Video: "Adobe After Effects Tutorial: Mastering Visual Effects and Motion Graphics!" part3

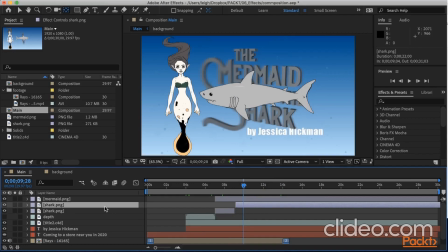To do that, I'll type the letter P for the position option,
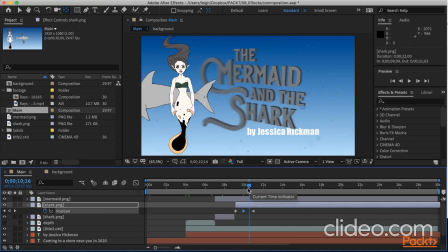add a keyframe, move forward to 10 seconds, 16 frames. I can copy the first keyframe with it selected by using Command-C or Control-C on the PC, and paste the keyframe with Command-V or Control-V.
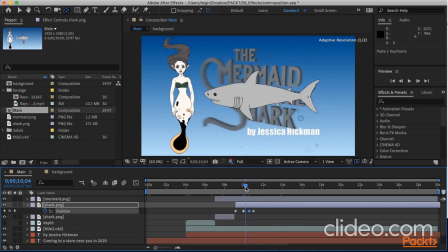This will give the shark a little pause, but you'll notice he wiggles a little bit on the screen.
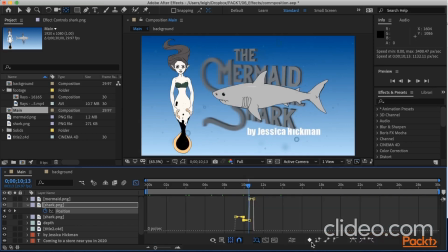With the first one selected, I can go to the graph editor and change it to a hold keyframe,
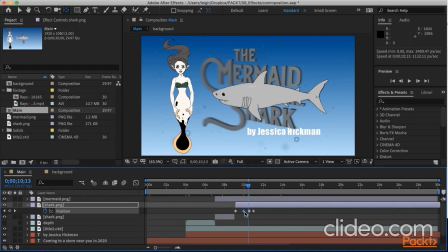or I can right-click on it and choose Toggle Hold Keyframe. Next, I want to type the letter U to open up all the active keyframes.
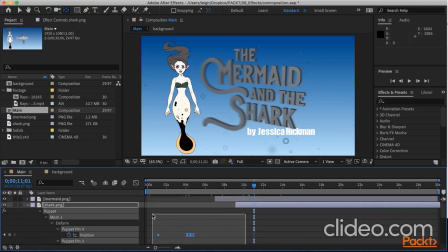Select everything besides the position keyframes and move them so that it's right about when he takes off again.
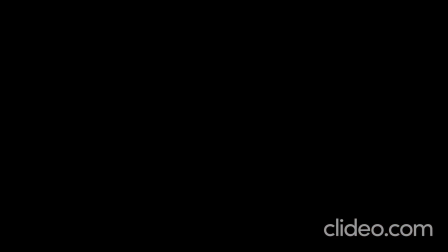In the next video, we'll animate some additional effects. In this video, we'll add some final effects to our composition.
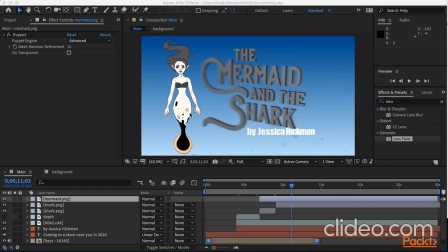Now that we have our animations working, I'm going to make some changes to our composition. First thing I want to do is move this byline down a little bit. I'll click on the layer and move it down.
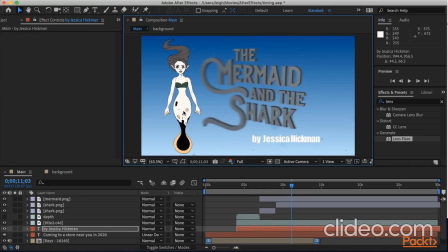Next, I notice that the mermaid's a little bright, and if she were underwater, she'd have a blue tint to her. To fix that, I'll go over to my Effects panel and open up the color correction effects.
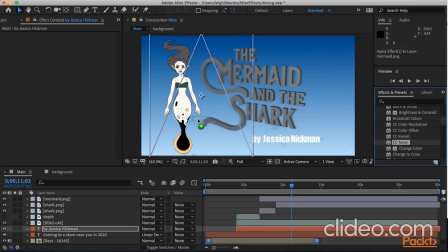The first one I want to add is the CC toner. You'll see that this tints the mermaid, but these are not the colors I want. To get the right colors, I'll click on the eyedropper and choose colors from the background. For the black, I'll click on the blue
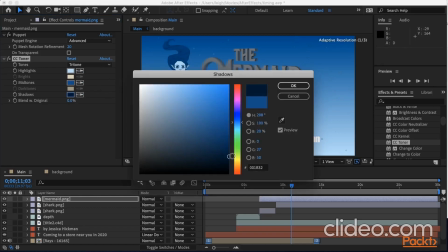and then open up the color so I can make it a dark blue. Now that's a little too much.
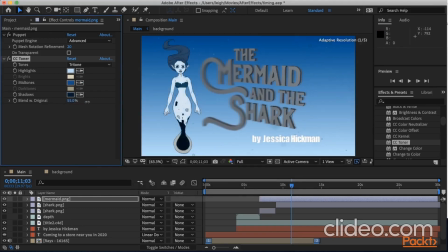To tone it down, I'll increase the blend with original to right about there. Additionally, I feel like her skin's a little too bright to be underwater. I'll select the brightness and contrast and drop it on top. I'll adjust the brightness, and right about there looks good.
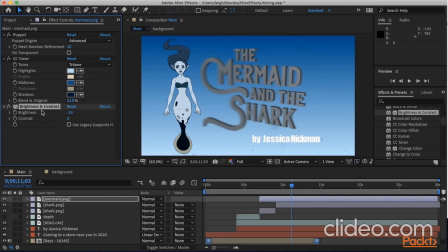Now you can copy and paste these effects by shift-clicking to select them both, using the keyboard shortcut Command-C or Control-C if you're on a PC. And if we jump to our shark, I can select it and paste the effects.
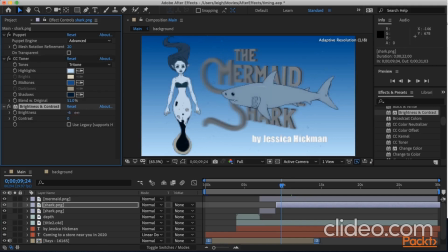That's a little too dark for the shark, so I'll increase the brightness so he looks like he's in front of the title.
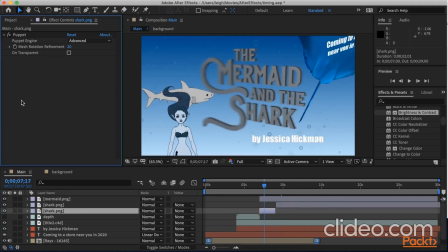On the shark in the back, I'll also paste the effects with Command-V or Control-V if you're on a PC, brighten it, and I want the shark to be behind the title, so I can either drag it underneath the title or use Command left bracket to move it down.
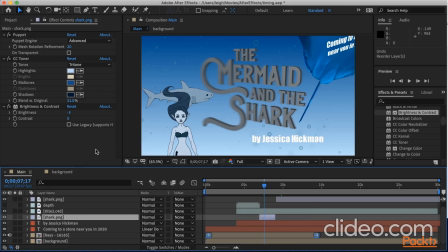Next, I want to add a little interest to my composition, so I'll add a lens flare.
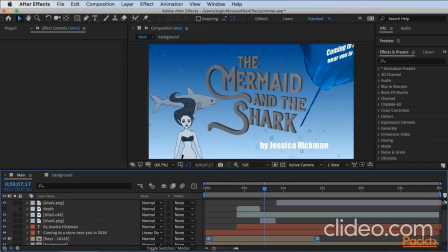To do that, we need a solid layer, so I'll choose Layer, New, Solid Layer.
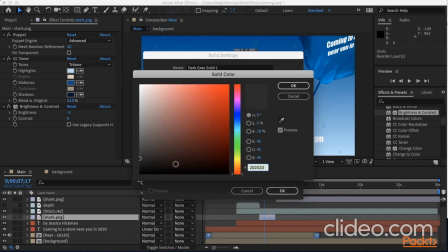Make sure that your layer color this time is black.
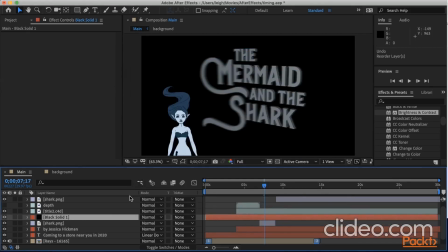I'll bring it to the top by using the keyboard shortcut Command, Shift, or Control Shift if you're on a PC, and the right bracket key.
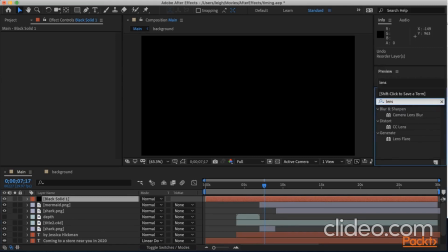In my effects, I'll type in the word lens to search for the lens effect, and choose the lens flare.
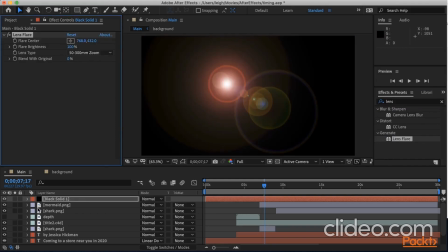Now, the background is still covering our image, and we can fix that by changing the mode. With the layer selected, toggle on the Transfer Controls pane.
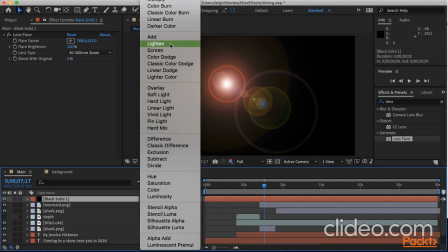Change the mode from Normal to Lighten. With the modes, you have different sections.
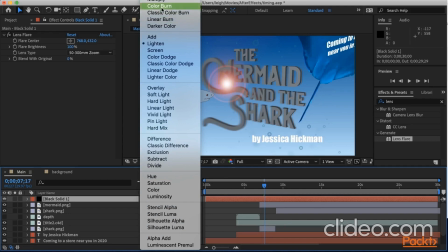When you choose the options in this section, if you have a black color, it'll darken your background. If you have white, it'll disappear.